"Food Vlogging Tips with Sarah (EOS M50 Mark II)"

Hi everyone, I'm Sarah Hong Benjamin. I am a chef, a content creator, a TV presenter, and a food vlogger. So I've been making food videos for almost six years now, and I started my journey actually with a food blog because I love food writing, I love coming up with recipes and sharing stories with people. And then eventually, I got into presenting TV cooking shows,
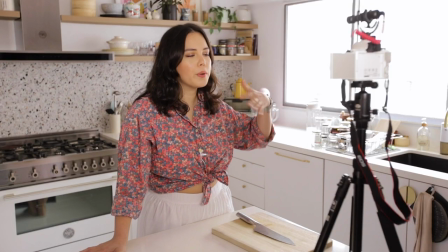and in the end I really wanted to make my own content to share with everyone out there, so I started food vlogging. It's been a lot of trial and error, I definitely made mistakes along the way, but I've also learned from them. So I hope I've gained enough knowledge and retained enough knowledge to be able to share some of the wisdom and some of the tips and tricks with all of you aspiring food vloggers. In today's video, I'll be covering my process when it comes to food vlogging, some of the essential equipment and gear and also just little tips and tricks to make your food vlogging life a whole lot easier. So let's get started.
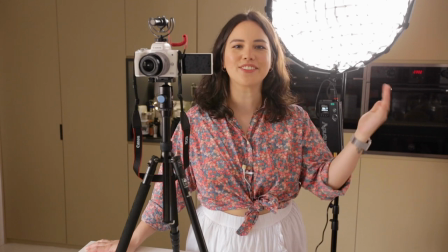Hello from the other side of the frame. So this is what you don't usually see if you're watching one of my food videos. This is the setup that is great for food vlogging. I have my camera.
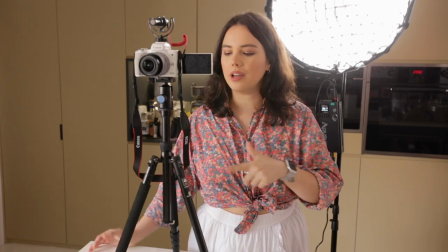This is a Canon M50 Mark II. It's set up on a tripod and the tripod is actually on the kitchen island because that makes it close
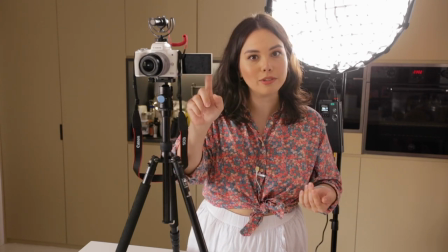enough to me that I can use this awesome flip out screen to monitor what I'm actually filming.
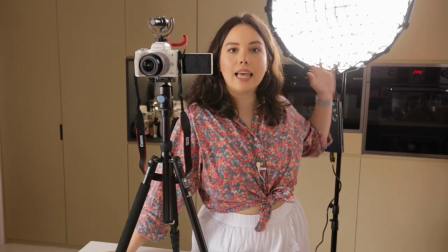And then behind me, I have a light with a soft box on a light stand.
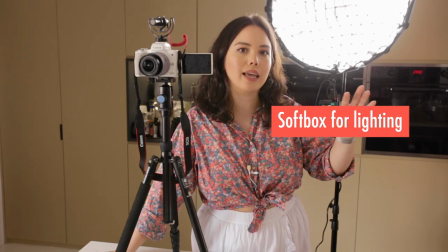The soft box is really important because it helps to diffuse the light and make it look really natural so you don't have any harsh lighting.
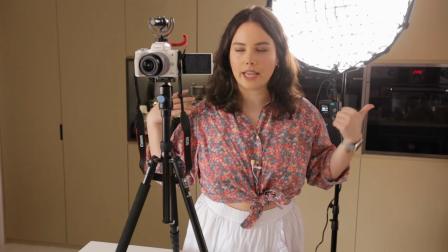I am using a mix of natural light and this artificial light because I have a big window on the side so when the light comes in I
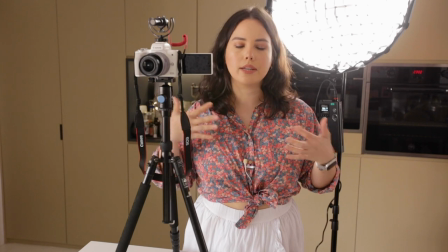really need this light to help fill in any of those shadows and help light up my face and the food that's on the island. Back on this side of the kitchen as you can probably tell this kitchen is a little bit styled but it goes with my persona of a
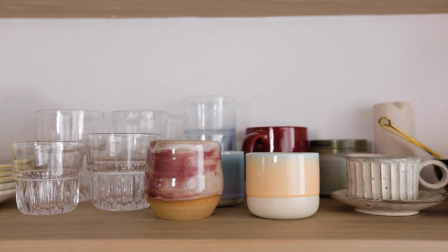home cook so I like to keep a lot of the plates and the cups or even some of my spices up on the shelf to give you the idea that this isn't too perfect you know that's not what i'm looking for and that brings me to my next point when you are starting to food vlog you should definitely think about your persona are you more of a professional exact precise chef in that case the styling of your kitchen should match that it can be clean stainless steel for me it's warm colorful easy going and that is exactly what i want to get across. As I said I have this big window on the left that's giving a lot of natural light to the kitchen and that is why I really need that light in front of me to fill out my face. As you can see it's well lit and that's all thanks to the artificial light but if that's not something that you have and you want to start easy with just natural light I'm gonna show you an alternative setup that I also use that just uses that windows natural light alone.
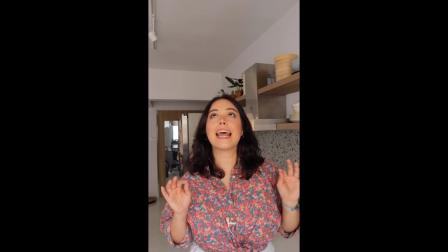This is my alternative natural light only setup.
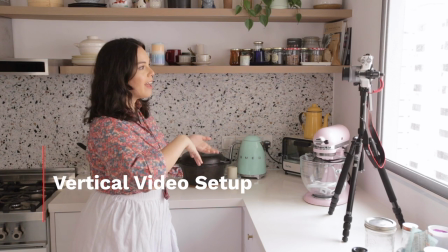So the window is in front of me and I have my Canon M50 on
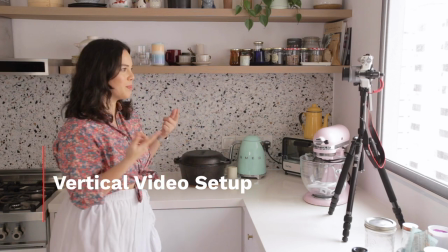a vertical setup because this is actually what I use for my IGTV videos.
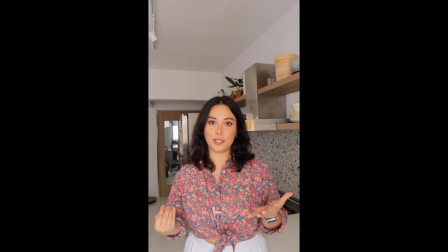So with food vlogging you can think about all the different platforms that you want to use for your food vlogs. This is a really casual one that I like for IGTV which is in vertical format.
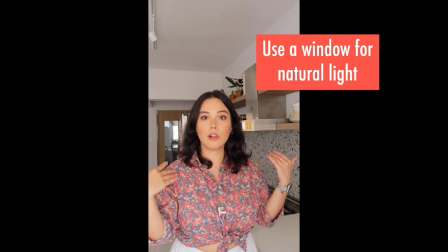You can see the stove and there's lots of nice natural light from the
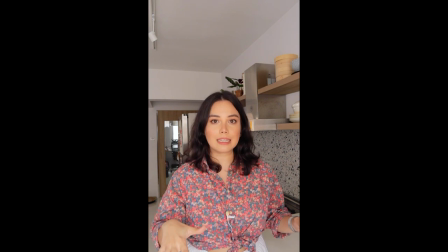window so the m50 makes it really easy to record vertically and that's how i use this space so even if you don't have an artificial light or a big light stand at home this is totally how you can get
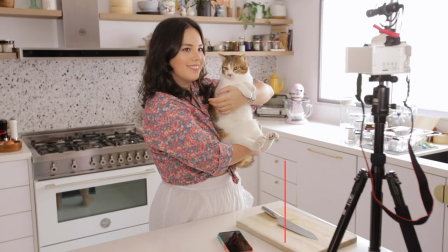started with your food vlogging journey what do you think are you going to be a food vlogger one day